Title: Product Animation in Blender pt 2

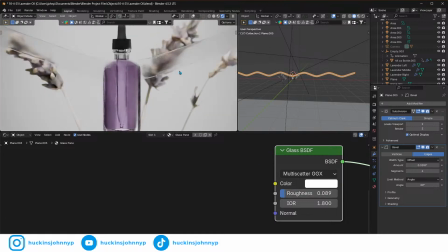(25:30)
But I really like kind of the way that that's looking.
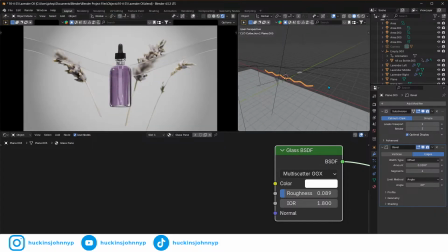(25:37)
And then what I'm going to do is I'm going to Shift D, bring one further back, and let's hide that. I want these to be at, oh, I guess that's in front, which is fine.
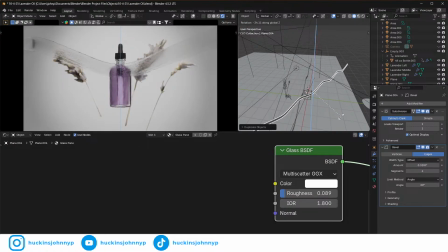(25:53)
So we can rotate this on the Z axis, G, Y.
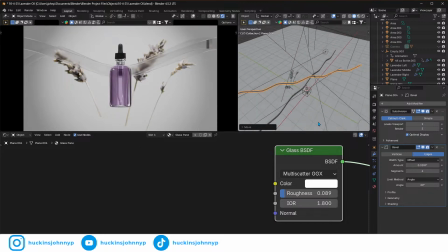(26:01)
I want one of these to be going in behind this one, but in front of this one, right?
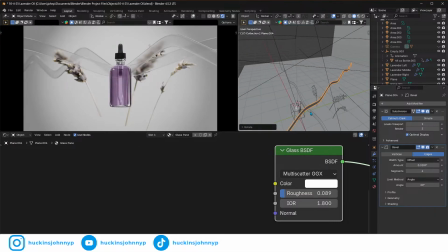And then maybe rotate X slightly up. So it's just catching a little bit of that light. And this one is going to be the opposite direction, right?
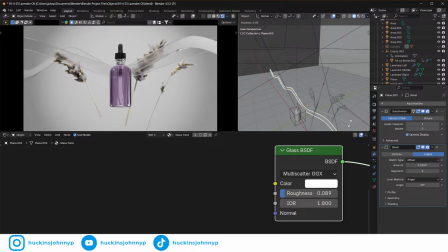(26:38)
Rotate Z. We want this one to be facing this direction. And we want it to be going in front of this one, but behind this one. And maybe even in between these two. So let's rotate Z.
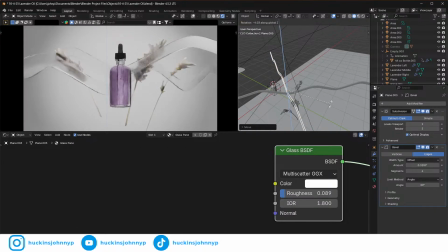(26:58)
Rotate Z. Rotate Z. GZ.
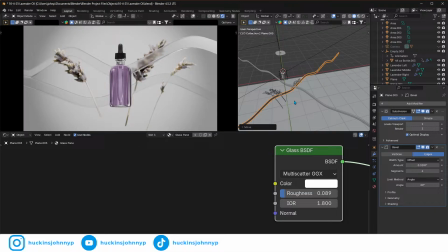(27:14)
So this one should be behind. Let's rotate Z. G, Y. And then we just got to make sure that this one is not intersecting GZ.
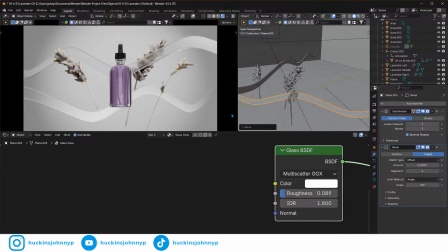And if these are a little too drastic, one thing you can do, like if you don't want it to be such a high volume of ups and downs, if that's a little too jagged,
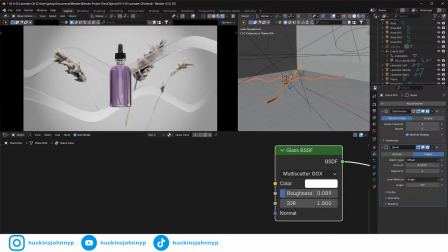(27:47)
you can scale these on their individual Z's. Wait, scale these on their individual Y's.
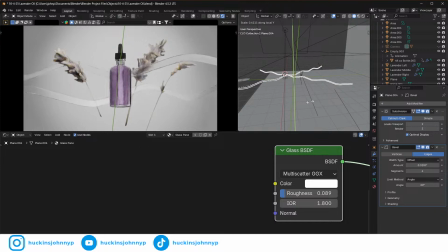(28:04)
And just make those curves a little less, right? And then scale them out a little bit as well on their x-axis. And that just makes those curves a lot smoother.
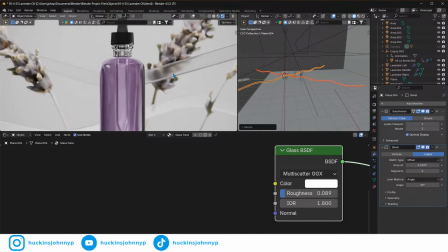(28:22)
But I really like, and this honestly looks better than the other ones that I did, so I'm glad I ended up making these again and didn't stick with those.
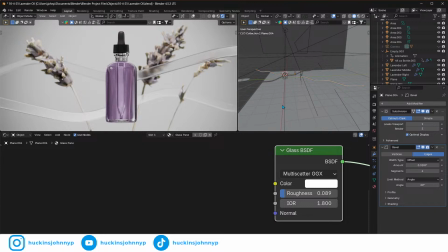(28:29)
I just think that this looks really good. The reason I wanted to do this is in his, these barely move.
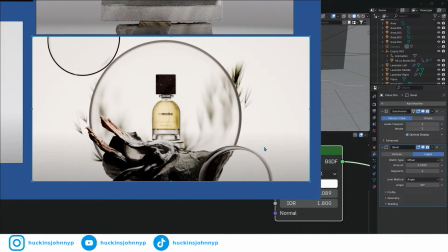(28:37)
All of this barely moves.
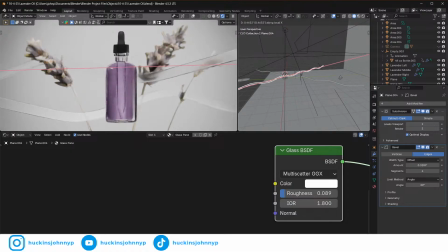(28:40)
If we take these and we move them on the z-axis or on their x-axis, their local x-axis, it looks like they're flowing. Like you get this flowing kind of like glass look.
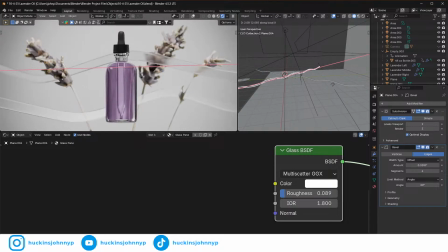(28:58)
And that's just gonna add some beautiful refraction in here.
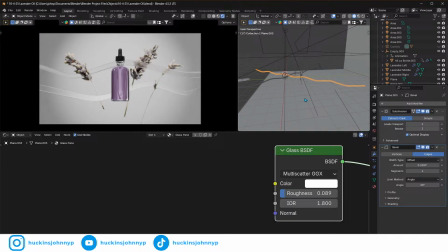(29:04)
Especially if they're going opposite directions, like one's going right to left and this one's going left to right.
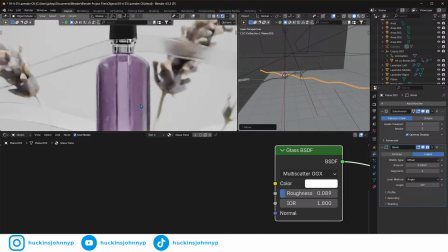(29:09)
Like it's just, especially because it's in front of one, behind another, right? Like that can look really, really good.
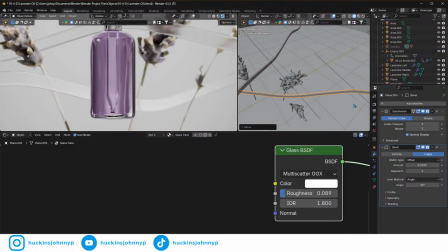(29:16)
I do not like that this one is,
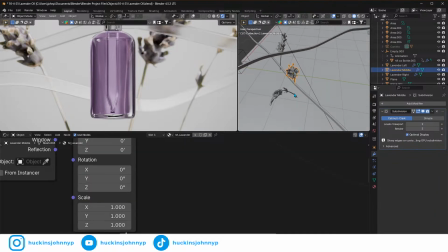(29:24)
I really want this one to be in front.
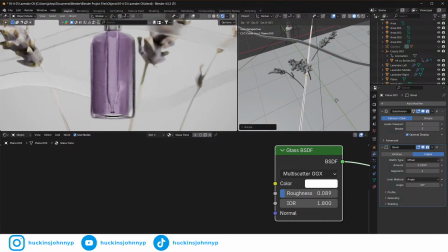(29:32)
Rotate Z, G, X, like that.